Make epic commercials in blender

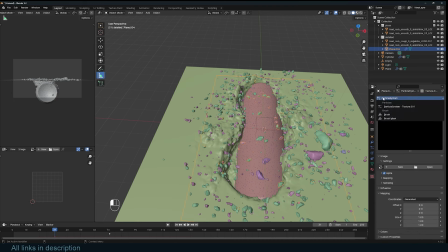743s
So let's set this to a
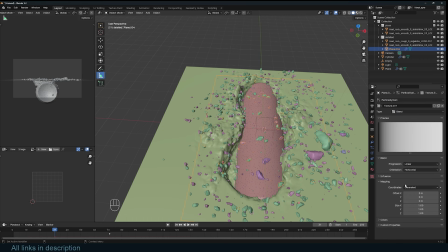748s
new texture, a blend texture, and use the mapping to be set to strand, stroke particle, and make sure this is set to size, as that way they don't just pop into existence, but they start out small and then
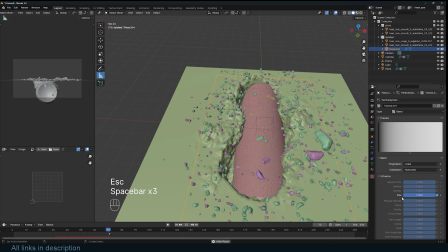766s
just like that. And if you don't want them to just disappear immediately, you can just edit the ramp here, the car ramp, to make sure that we add another notch, a third note at the end here, that changes the value back to zero.
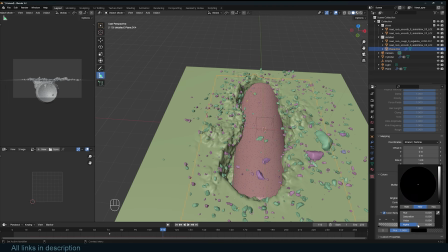784s
So I can bring the value back to zero here. Let me just bring the alpha so that we can see what we're doing. So we start out when the scale is zero, it goes up as time goes on, and then scales back to zero at the end of the particle's life.
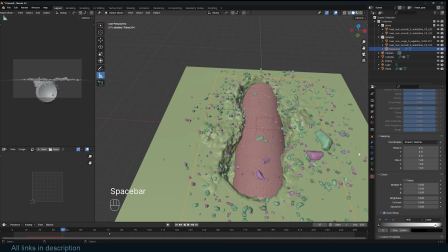800s
So that's how we get those particles. And I think I can just adjust the particle size a bit so that, and maybe increase them to be about 300, just like that.
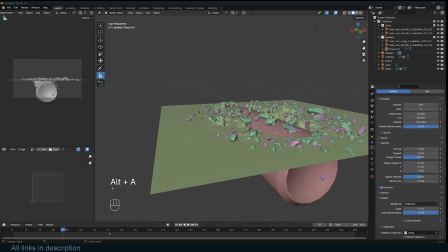812s
So that's how you get that. So we've seen the deformation.
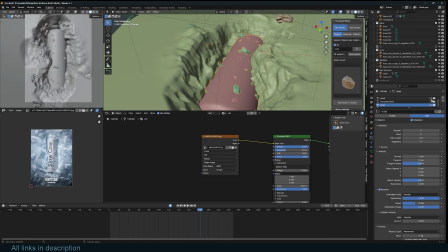817s
This is just using the same particle system on the can, just like that.
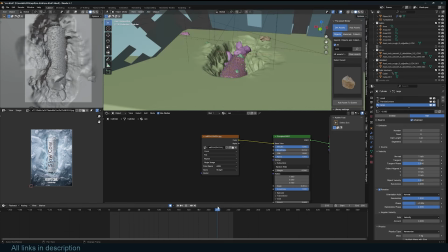824s
And I think for the most part that's it.
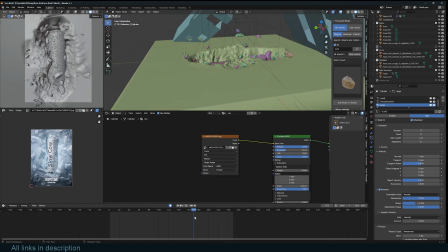827s
The other thing I have for this scene is I have this in the final render.
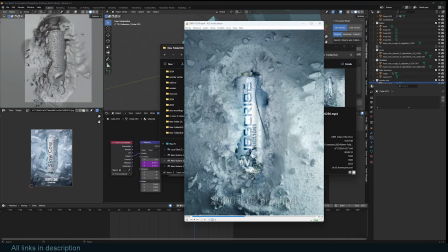834s
You see that we have some smoke effect to show coldness.
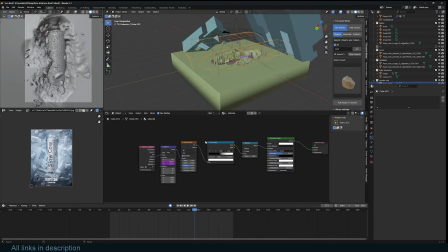841s
That's simply a noise texture pushed into the principle, and the mapping is, the location is unmated, so that the smoke is just moving.
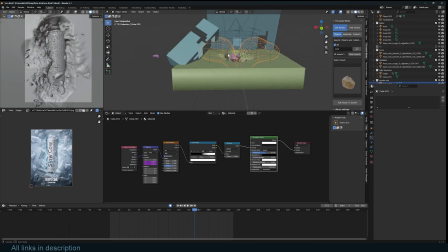851s
You don't even need to create a shape like this. It can be a simple cube. I was trying to make something different, but it didn't work out, so I just left the shape as is, but it doesn't matter the shape.
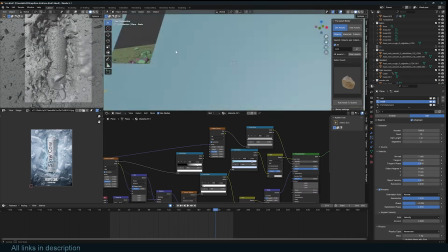862s
You can just use a simple cube. Yeah, you just have to play with your scattering, add a lot of instances, and you end up with what we have.
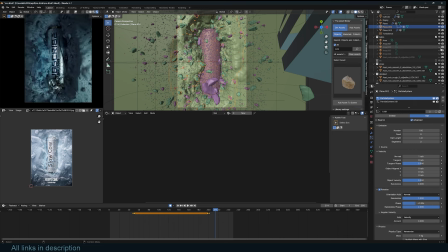870s
Let's talk about the lighting before we end. It's not that complicated. You just have to play around with different lights and find what works.
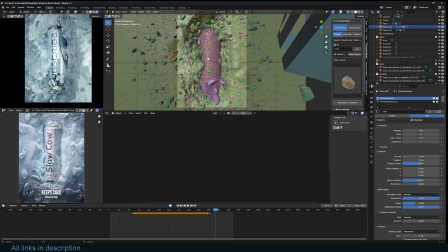880s
And since I had this reference here, it was very easy for me to play around with lights to get what I want.
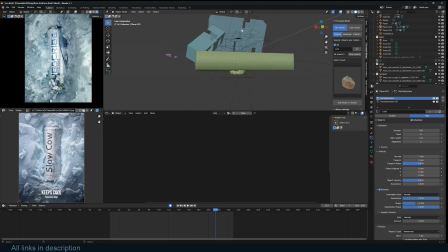886s
And you can see I have this area light,
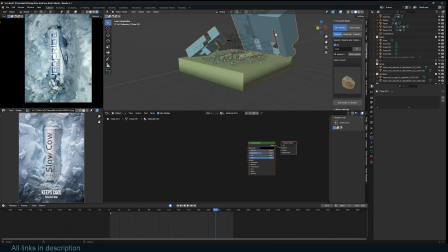891s
and I even have these light blockers to just add a little bit more contrast. So you can see here, this area is a bit darker because of these shadow blockers. I also did some compositing. If I go to that, you can see it's not too complicated.
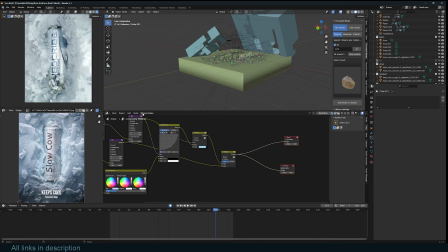908s
But if I remove that, you can see it's simple, plain like that.
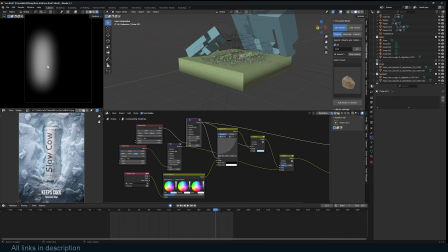912s
I added a vignette and added some highlights because I wanted this blue highlight that you see here. It was hard to achieve with the light, so I added an ellipse mask which you can move using these coordinates.
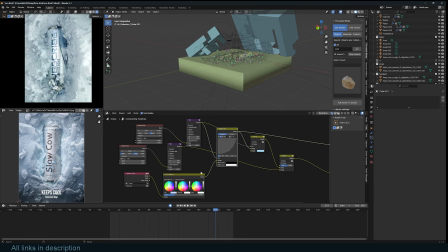928s
I blur it and use it as a mask to add some color. So I can make this even extreme. You can see how that looks. Yeah, so just to add in some areas of interest like that, and that's our final composition.
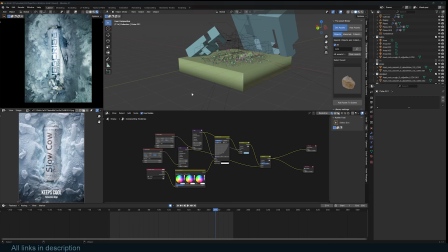944s
That's the project. If you want the starter file so that you can follow along with the project, with the tutorial,
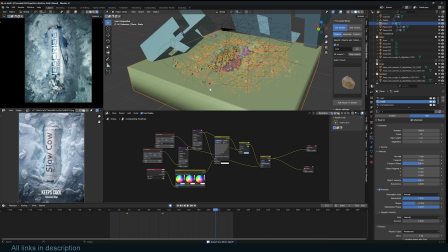950s
links are going to be in the description. If you want the final project, and that's also in the description. Yeah, if you have any cool images like this, you can send them on my Discord, in my Discord, and we can see how we can turn them into actual animations. Thanks for watching. I'll see you in the next video.